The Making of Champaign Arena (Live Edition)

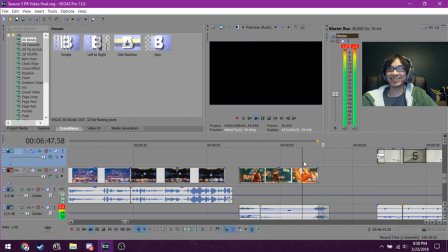I don't know, I really like this cut. It sounds pretty cool.
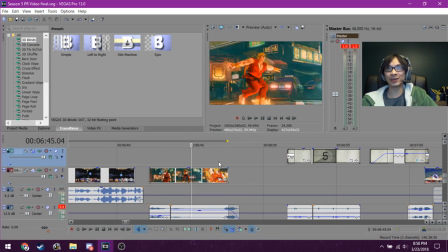Yeah, that was just me messing with the sound. I didn't really know how to end this, but I think this was an appropriate way to end it.
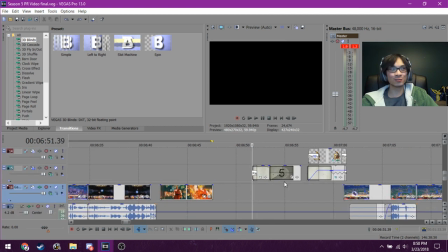Okay, on to showtime.
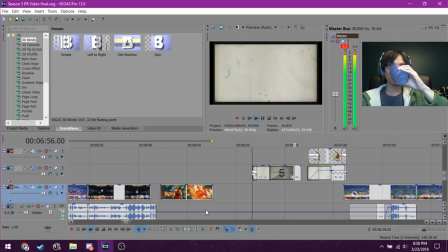Ladies and gentlemen, it's showtime.
Okay, this is, I have nothing to say about this part.
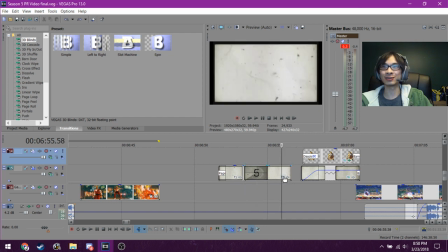This is just me ripping a clip from YouTube and throwing it on there, adding, I didn't even add any coloring to it. I just threw it on. yeah, that's nothing fancy.
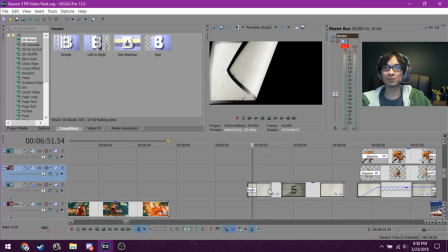Oh, there's this page flip transition.
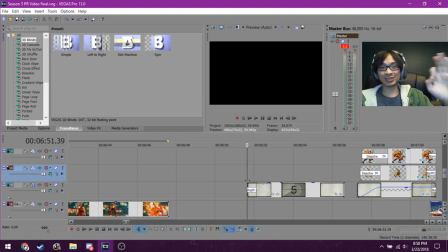This is like, okay, not in a million years would I ever use this transition in any other situation,
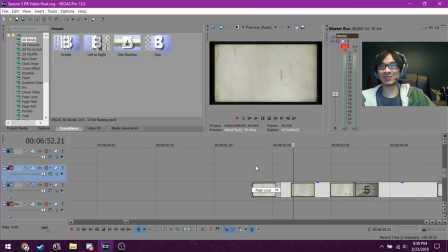but it worked so well for this situation because it was such an old, like, film looking thing.
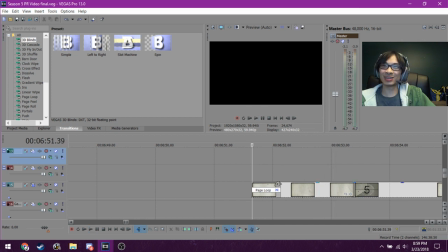Like, look at how
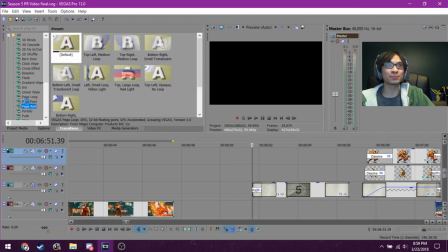let me just page loop. Let me just put this on one of these guys.
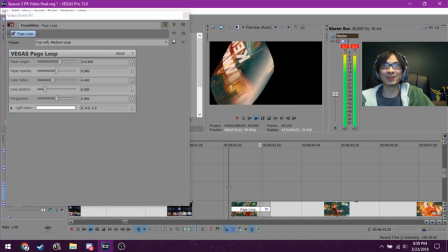Oh yeah.
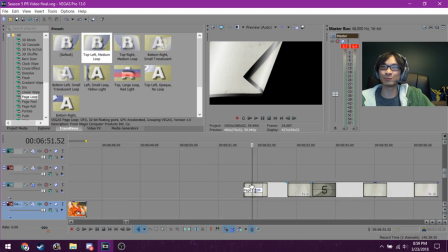Oh my god, yeah, this ended up working because of the film sort of thing.
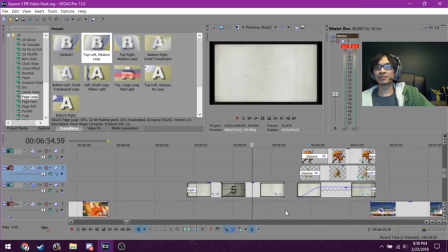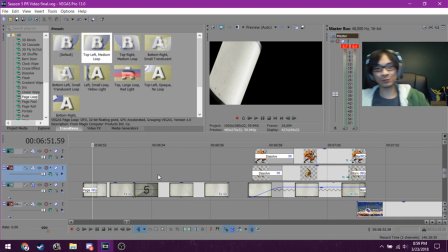Yeah, this was one of the videos where I kind of got creative with transitions.
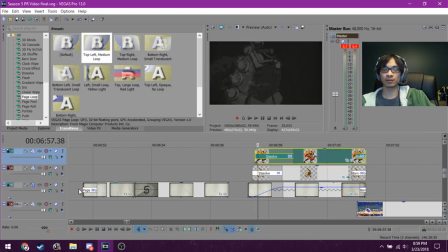I normally use only dissolves and like wipes because those are a bit
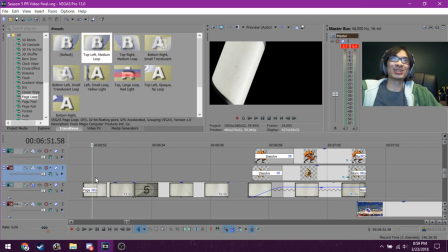easier on the eyes compared to like, oh yeah, this is some
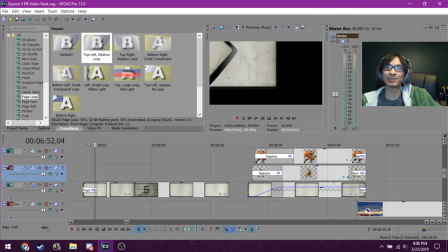2003 stuff right here. Okay.
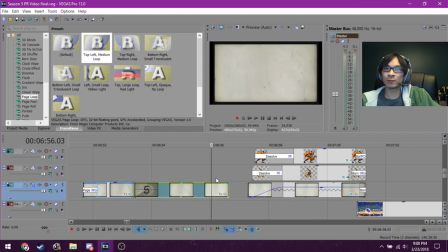Anyways, I took the same sort of filmy grain video, placed it on a back.
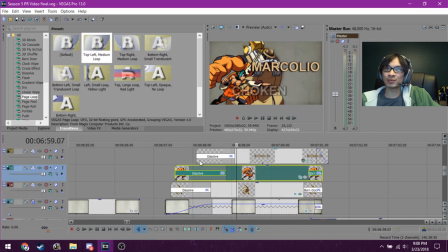Put Cerebella Big Band on here. Not much to say. I dissolved them in from black to white. Or black and white to color. Also, this is the Skullgirls font, but it's not showing up because I don't have it downloaded.
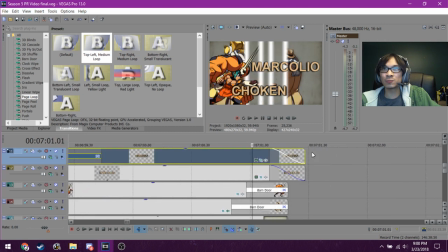And then I actually did this weird sort of triple transition.
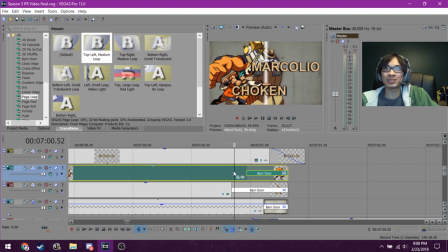Speaking of experimenting with transitions, I honestly have no idea.
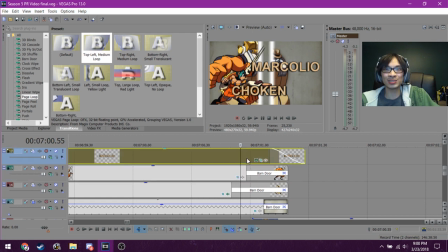I had no, like, purpose in doing this, but I wanted to try something different. And it actually ended up looking kind of interesting. I don't think it was long enough for it to be meaningful, but
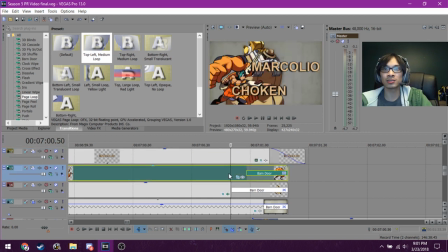this is mostly for my learning purposes, is that transitions sort of interact in weird ways when you do it to multiple images at the same time. You get this weird sort of cascading effect. Because I could have just faded everything at once,
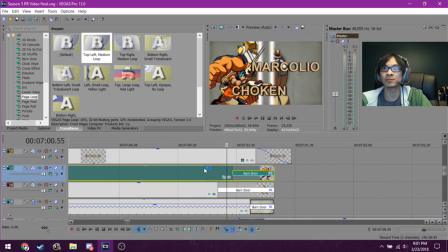But I decided to try doing it one image at a time. And I'm sure with proper practice that this could actually be something a bit more
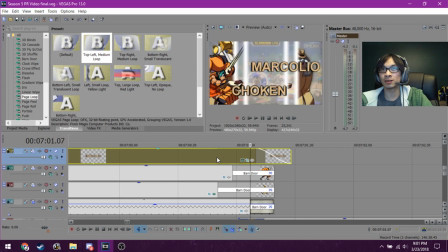organized and actually look very nice, but
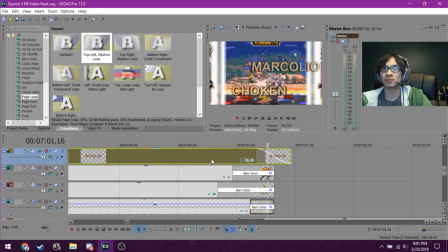I didn't really have the time to dive into it deeper.
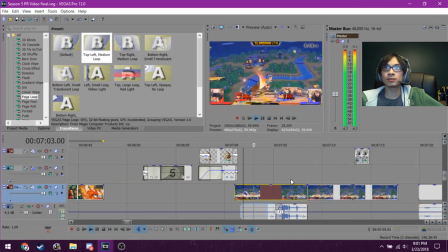Anyways, moving on.
You will be prosecuted to the full extent of the jam.
There it is, but yep.
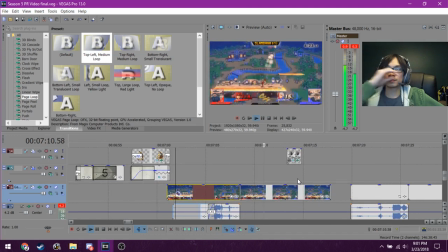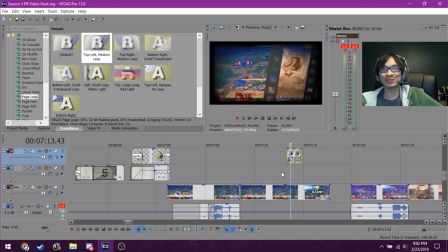Okay, this took me a very long time to do.